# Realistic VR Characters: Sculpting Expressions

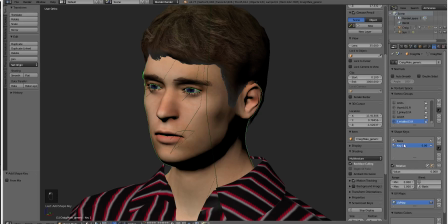(4:07)
We can't just modify the base mesh because then we would be stuck in our one specific expression and that would be even creepier than not having an expression. So we'll create some shape keys and this first non-basis one we'll call smile. Now if we go over into sculpt mode and try and sculpt it, nothing's happening.
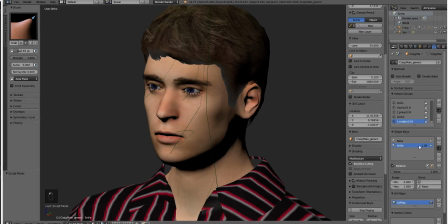(4:24)
But we saw that sculpt mode worked fine. What is it? Well, sculpt mode, unlike edit mode, does not automatically peg this at one. So you've got to actually manually raise it to one and then it'll work. See? So what sort of expression are you going to get when you smile?
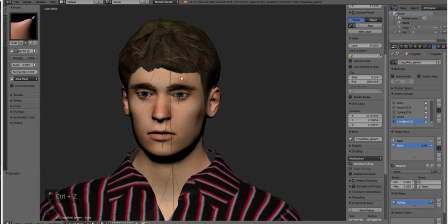(4:40)
Well, we want to raise our eyebrows a little bit, like this,
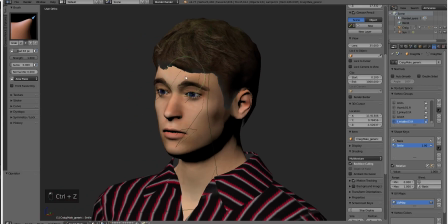(4:44)
maybe, something like this, no, not like that, like this, maybe something like that.
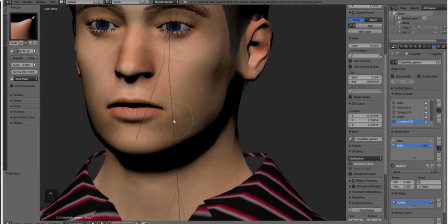(4:51)
And we wanted to bring in our mouth, like, meh, that's super creepy, right?
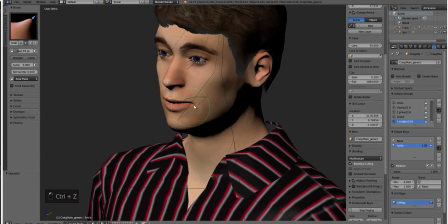(4:56)
So this is something that takes a lot of getting used to and a lot of doing.
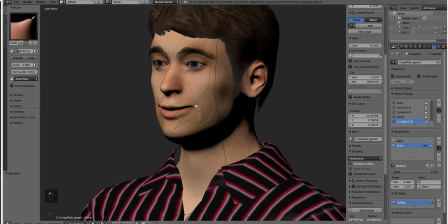(5:01)
What makes the smiles look creepy? What makes them look natural? What makes them look unnatural?
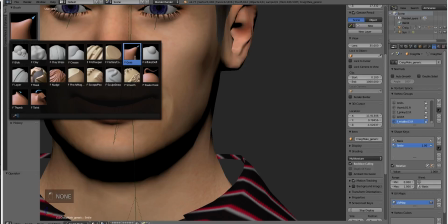(5:06)
And it's definitely something where if you wanted to have a good expression,
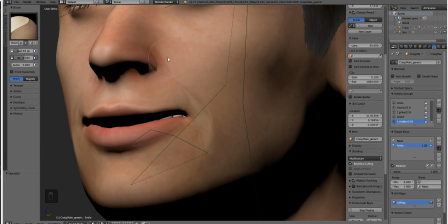(5:12)
you probably should go and search for it on the internet. Google searches can give you some nice results.
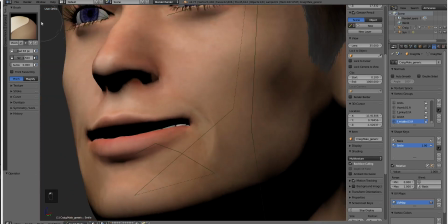(5:20)
They can bring you some people who actually look like they're having a good expression on their face and are not super creepy.
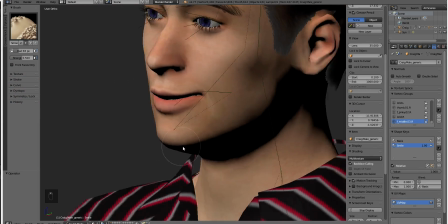(5:28)
One of the keys to a super not creepy smile is to pull back the lips.
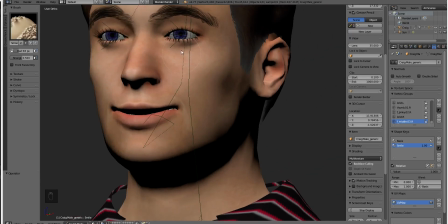(5:34)
Now, this smile is always going to be a little bit creepy because we're not moving the eyelids at all. And naturally, when someone smiles, you're going to end up bringing the eyelids up a little bit. But you can see that our mask isn't letting us do that. So what we're going to want to do is we're going to want to either
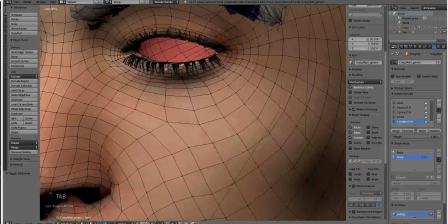(5:50)
take the mask down or just swap into edit mode briefly and just grab the same vert on both eyes.
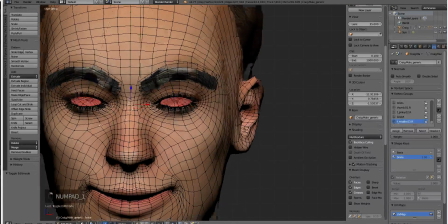(5:59)
It might be difficult to do depending on, it's super difficult.
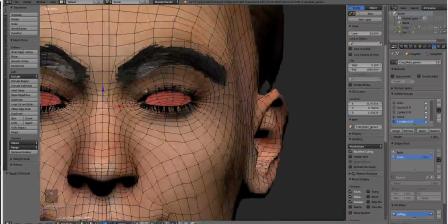(6:06)
That'll do. It's okay if it's not symmetrical.
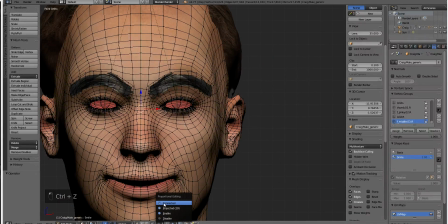(6:09)
And then we can drag it up, but you can see that we're gonna need to turn on connected proportional editing and drag it up, real shrink it down. There we are. Connected is not what we want because our eyelashes are not technically connected. So just enable it.
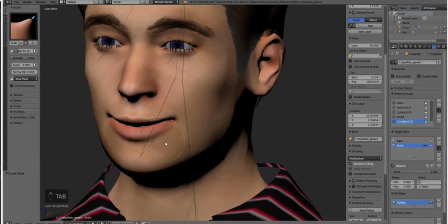(6:27)
There we are. That'll do. Now remember that this is going to look a little bit creepy here in Blender, but that's okay.
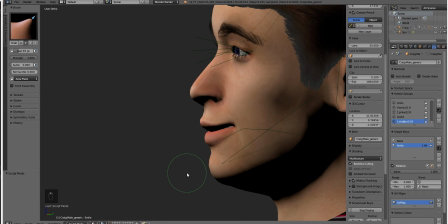(6:34)
Now the other thing we want to do is make these lips peel back a little bit. Most people do not smile closed mouth.
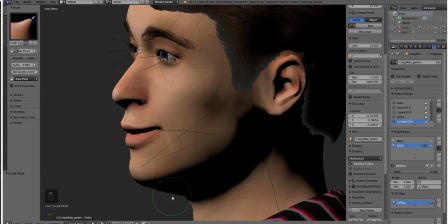(6:40)
If you're going to do a closed mouth smile, it had better be a very gentle one. And I'm not known for my tremendously gentle smiles, so let's go ahead and open our mouth first.
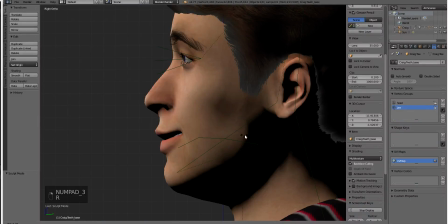(6:50)
Oh. Come on. There we go. Pose mode, and just open our mouth. Rotate X, and there you go.
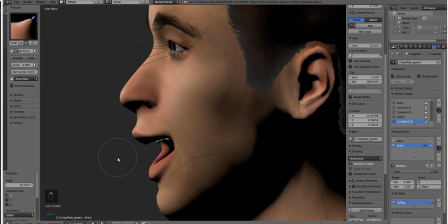(7:05)
This is important because it will allow us to sculpt without sculpting both the top and bottom lip at the same time.
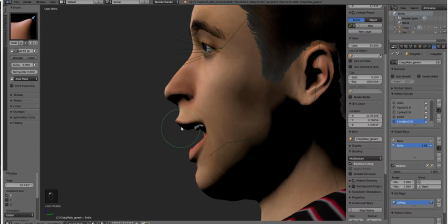(7:11)
We can grab them separately, and that's a good thing for because we're going to try and move the upper lip up and the lower lip down.
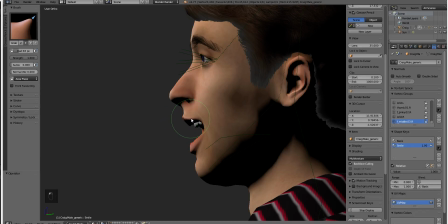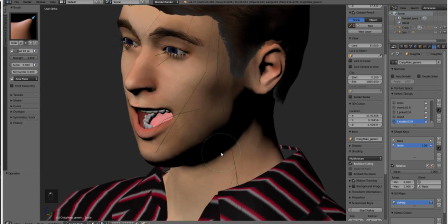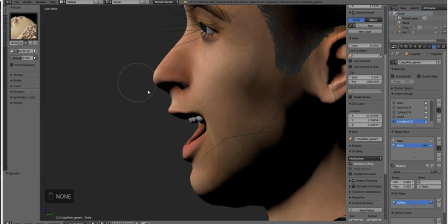(7:39)
And you don't have to use just the one brush. There are lots of brushes in our repertoire.
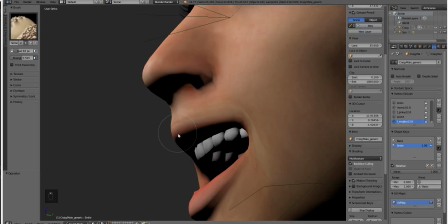(7:44)
And I'm actually doing this with pure mouse, and that's actually not the best way to do it.
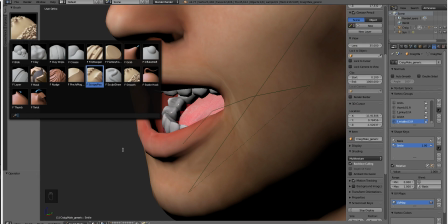(7:49)
If you can use a tablet is better. However, right now my tablet is difficult to use at the same time as my mic, so.
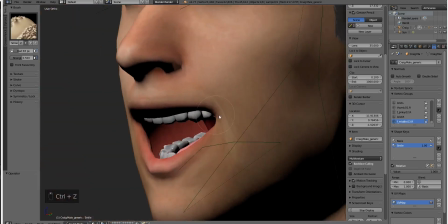(8:09)
You notice that I went and tweaked the edge of the mouth so that the upper lip was a little bit higher up and the lower lip was a little bit higher up.
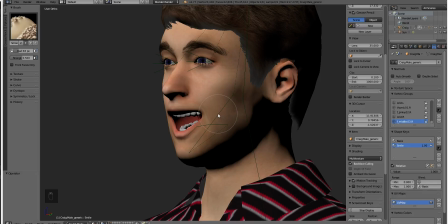(8:18)
That's because when the mouth was closed, we had a situation that didn't look very realistic.
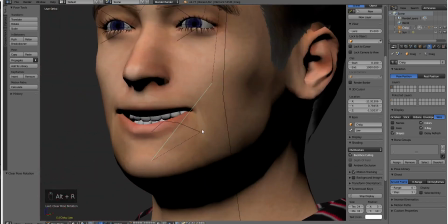(8:23)
Now Alt-R will bring that back. And we have a smile that is starting to look a little bit, murdery.
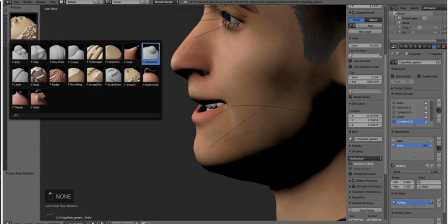(8:30)
So we can keep tweaking and try and get it to look a little bit less like we're going to bite someone's head off in a literal sense.
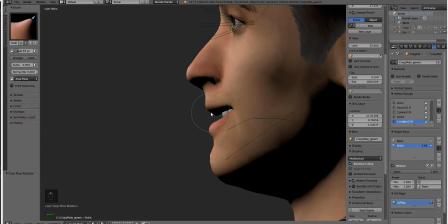(8:39)
So, just pull this lip back. Oop.
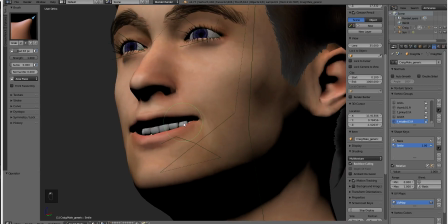(8:45)
And pull this up.
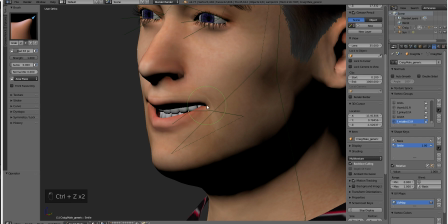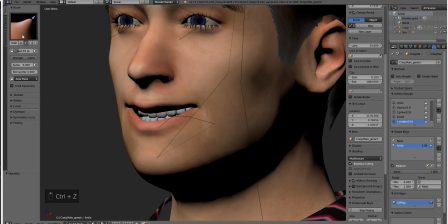(8:53)
Nope. Sorry, I tried to grab and rotate. I forgot that rotating isn't one of these default brushes. Ah, there it is. Twist.
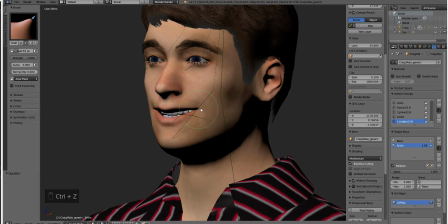(9:07)
So one of the things that you'll notice is that we're having a hard time getting a good soft edge to this smile. That's partially because this grab brush is not very well configured, so let's go ahead and configure it. We'll bring our strength down, but we also want to bring our curve.
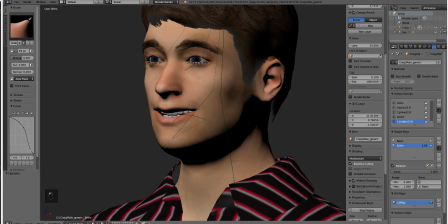(9:23)
So something more like this is more natural for a facial expression.
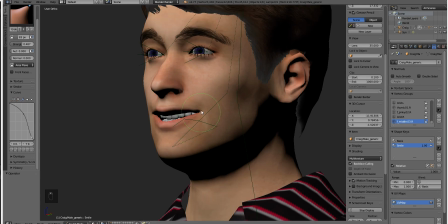(9:30)
So we'll just live with it like that, and we can grab it here and get ourselves
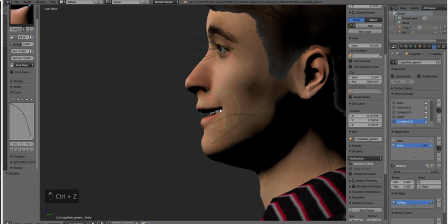(9:38)
Oh, murder face. Murder face. It's like 50-50.
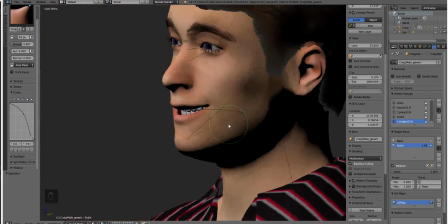(9:44)
Sometimes you get a real nice expression, and sometimes you get a serious case of the murder face.
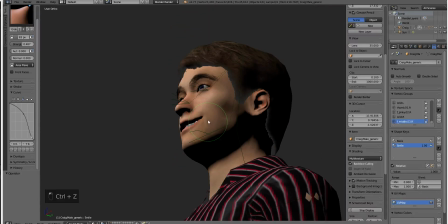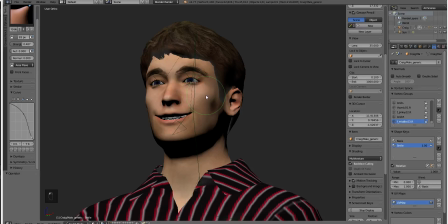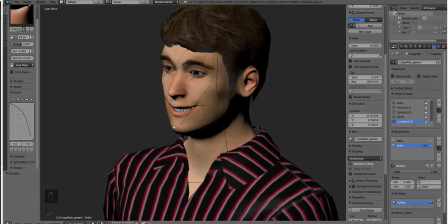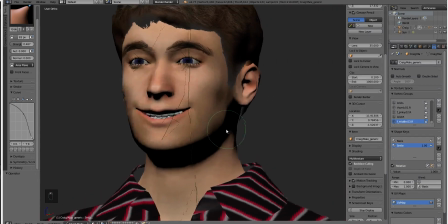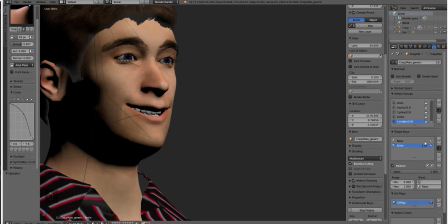(10:20)
Super creepy, right? Well, what happens when we drop the shape key down?
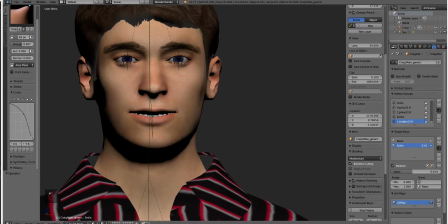(10:23)
You can see that at 40% it looks pretty neutral, and at 60% it barely, or 70%, it barely looks creepy at all.
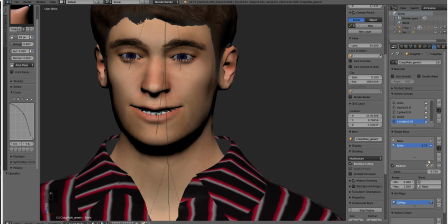(10:31)
So that's what I was talking about earlier. It's okay to push the expression to a clownish extreme as long as the actual substructure of the face can handle it.
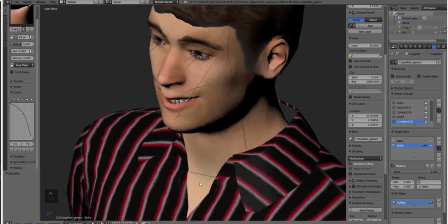(10:41)
See, if I wanted to make an expression like this, I could. People would run away from me on the streets, but my face can physically hold that expression.
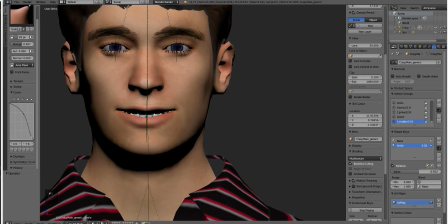(10:50)
And because of that, when we dial the expression back, we get a relatively nice smile.
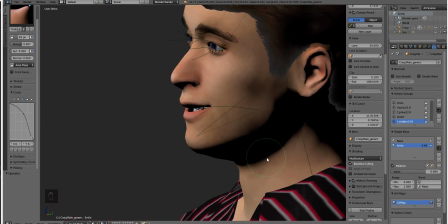(10:55)
It's a very, very neutral, bland, and uninteresting smile, and that's kind of the point.
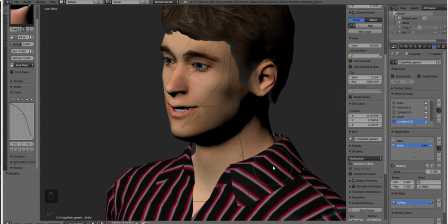(11:00)
We're going to be mixing and matching a bunch of different emotions, and we're going to be blending in and out of them at a very natural pace. So if you freeze frame any given person's facial expression, you're probably going to think it looks pretty dumb.
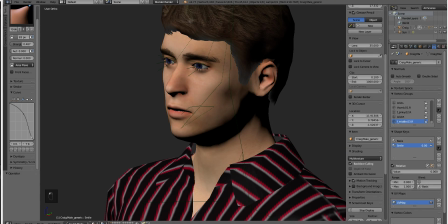(11:15)
But we're going to have to live with that, and we're going to have to use that to our advantage.
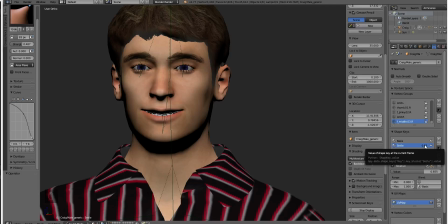(11:21)
The human eye isn't going to think that this is creepy because it's going to be half blended with another expression.
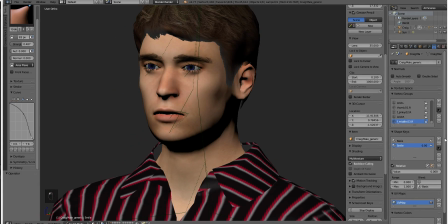(11:27)
What other expressions should we make? Let's try a hermph. And for the hermph, we're going to turn off the symmetry.
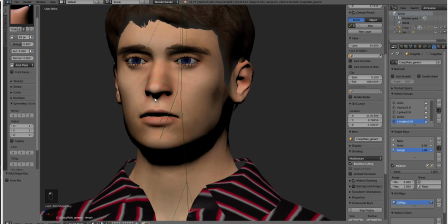(11:42)
Oh, forgot to tweak. There we go. Yeah, that's good.
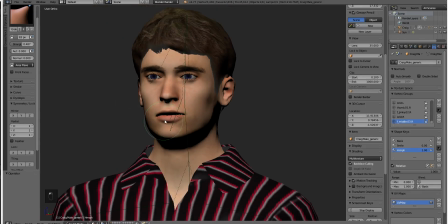(11:47)
So for the humph, we're going to go ahead and just make my whole face go over this direction.
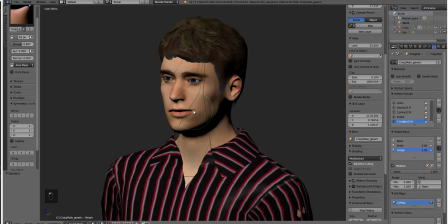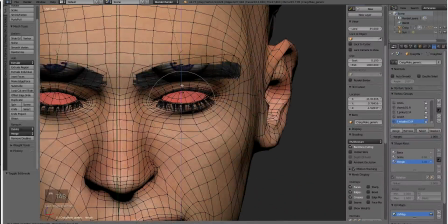(12:02)
And once again, we'll swap into edit mode just to pull up this eye a little bit to give it a little bit of a natural feel.
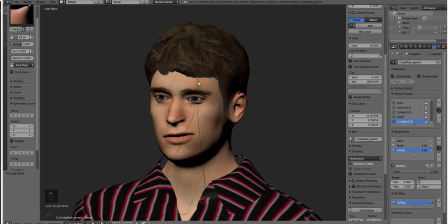(12:14)
And we're going to go ahead and bring this eyebrow down and this eyebrow up.